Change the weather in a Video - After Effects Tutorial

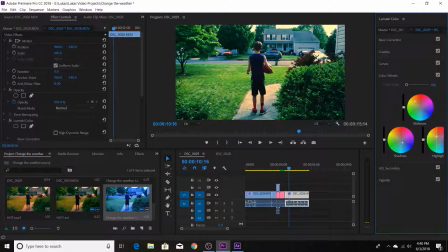12:20 And we're going to make these highlights up a bit because, you know, the sun's out and it's going to be warmer. It's not too warm as like the other clip before, like the weird and hot radiation one, but it's like nice enough to look like a beautiful day.
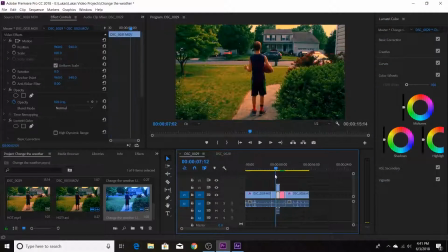12:40 Like, because I mean, you want this, not, well, you don't want him,
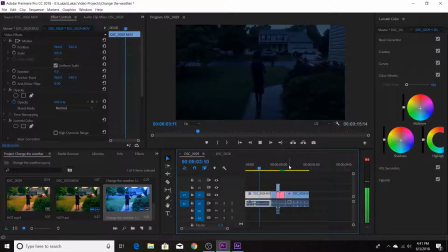12:43 but this kid is going to be definitely playing basketball out on a nice day, not this raining thing that we had before.
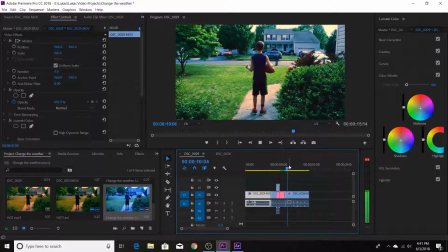12:50 So we go from hot to cold and then the perfect day that you could ever imagine, and he's just gonna walk off. Now let's review what we just created.
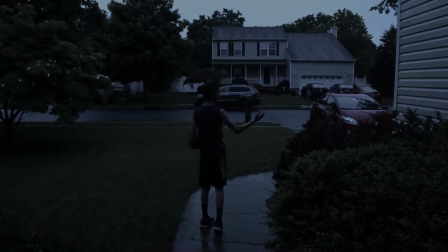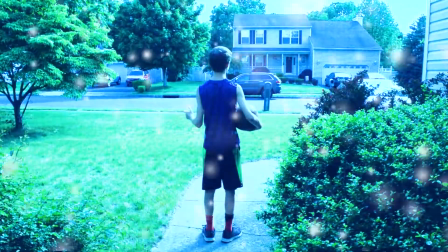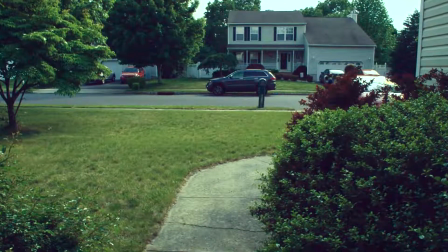Thanks for watching. This has been the effect How to Change the Weather. But before you go and click off, remember that the effect in this video has been tuned up to be dramatic. You can customize this effect how you want it to be. We only made it dramatic just so we can get our point across. Use this effect wisely and use it well in your videos. And yes, that's it. But please leave a like and subscribe and comment down below what you want to see. If you want to see more of these tutorial videos or if you want to see a specific effect, look it over and turn on the channel. We'll probably end up doing it. This has been High Voltage Studios. Thank you for watching and signing off.